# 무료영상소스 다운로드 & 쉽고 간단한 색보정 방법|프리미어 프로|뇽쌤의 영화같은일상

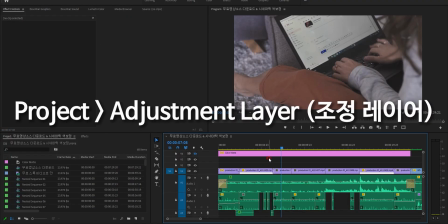자, 정말 쉬우니 따라해봅시다. 가장 먼저 조정 레이어를 만들 건데요.
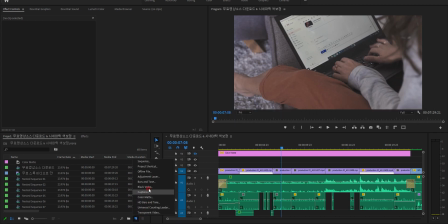프로젝트 패널에 이런 모양이 있어요. 여기를 클릭해서 조정 레이어를 만들어줍니다. 영상 위에 올려놓고 영상 길이만큼 조절해주세요. 이펙트 패널에서 레벨스를 검색하면 오토 레벨즈라고 있을 거예요.
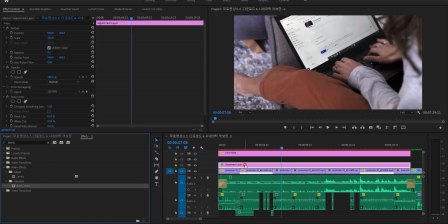이걸 조정 레이어에 끌어다 줍니다. 그럼 기본적으로 자동으로 색 보정을 해줍니다. 벌써 색이 선명해졌죠? 여기에서 다시 프로젝트 패널에서 여기를 클릭해서 컬러 매트를 만들어줍니다. OK를 눌러주고 R값을 30, G값을
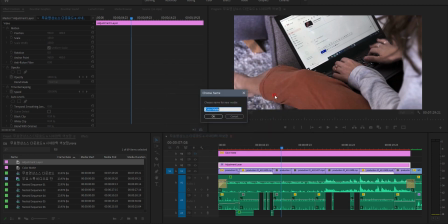60, B값을 90으로 하고 OK를 해주고 이름은 아무거나 해주는데 파란색이니까 블루라고 할게요.
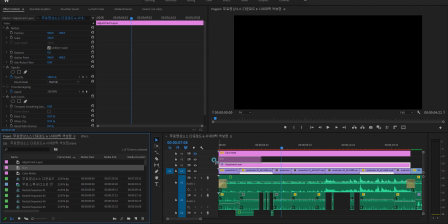OK 합니다. 이렇게 생성된 컬러 매트를 조정 레이어 위에 올려놓습니다.
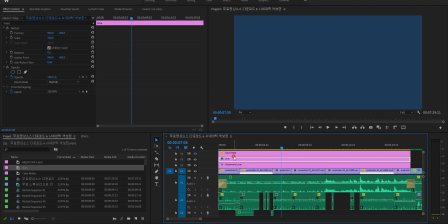영상 길이만큼 조절해주세요. 컬러 매트를 클릭하고 블렌드 모드에서 디퍼런스로 설정하고
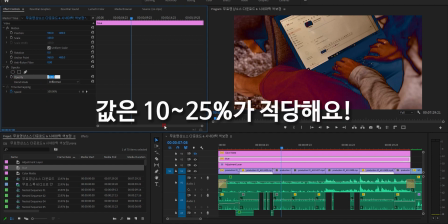오퍼시티의 시계 모양 체크를 풀고 값을 10에서 25 뭐 적절하게 조절해주세요.
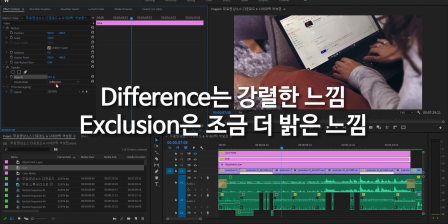짠! 시네마틱한 느낌이 됐죠? 여기서 강렬하게 하려면 블렌드 모드를 디퍼런스로 하시면 되고 조금 더 밝고
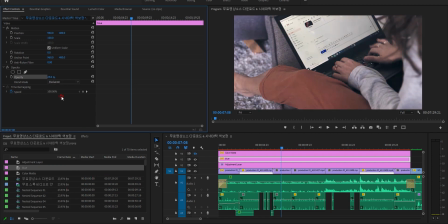감성적인 것을 원하면 익스클루전으로 하면 됩니다. 그리고 지금 설정한 값은 파란색을 얹어서 필터를 씌웠죠?
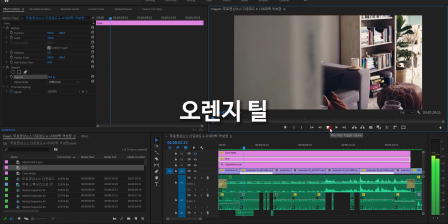이 컬러가 요즘 유행하는 오렌지티의 색상과 굉장히 비슷합니다.
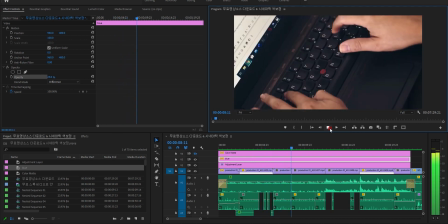사람은 더 오렌지색으로 보이게 하고 어두운 부분은 푸른색 계열로 해서 사람이 더욱 돋보이게 하는 색상이죠.
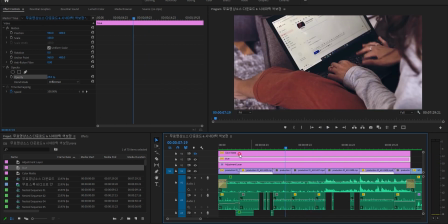이 컬러 매트 색상을 바꾸시면 또 다른 색 필터 느낌을 낼 수 있는데요. 예를 들어 빨간색으로 설정하면 이런 느낌이 납니다.
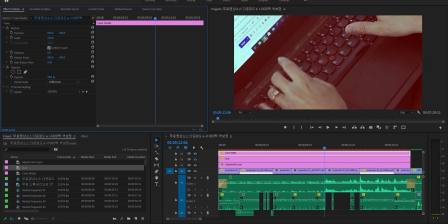여러분들의 영상에 맞게 색상을 정하고 오퍼시티 값을 조절해서 쓰면 되겠습니다.
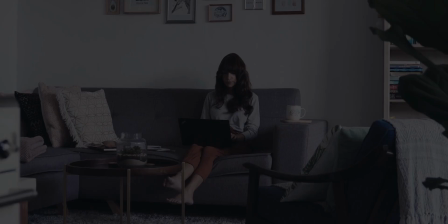아주 간단하게 색보정과 색필터를 입히는 방법을 알아보았습니다.
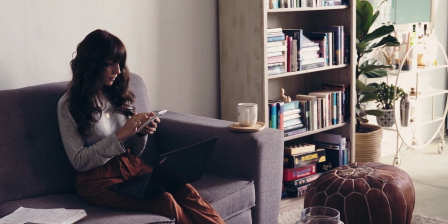앞으로 시네마틱 비디오 팁에서는 초보자분들을 위한 콘텐츠로 꾸려가고자 해요.
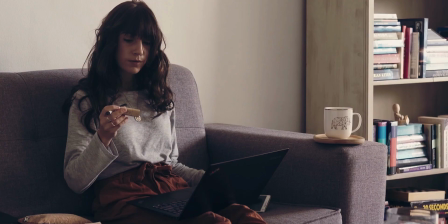용쌤 채널 구독자분들의 대부분이 초보 유튜버분들이시기에 비교적 간단한 장비들과 최소한의 편집 프로그램으로
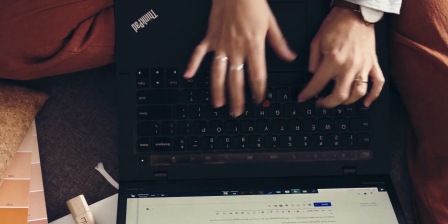시네마틱한 영상을 어떻게 편집하는지에 대한 콘텐츠가 될 것 같습니다.
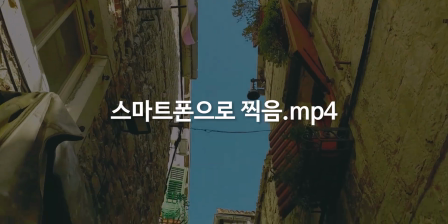예를 들면 스마트폰으로 촬영하는 방법이라든지 무료 프로그램으로 편집하는 방법이라든지 등이요.
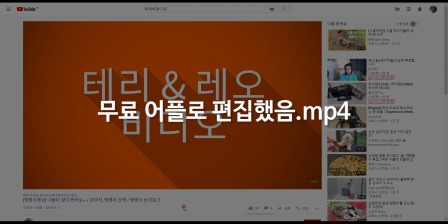그래서 다음 시네마틱 비디오 팁 영상은 여러분들의 브이로그 영상의 몰입도를 높이는 시네마틱한 촬영 기법에 대해 알아볼 거예요. 그러니 구독하고 알림 설정까지 하면 아주 좋겠죠?
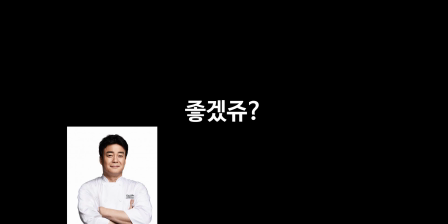그렇죠?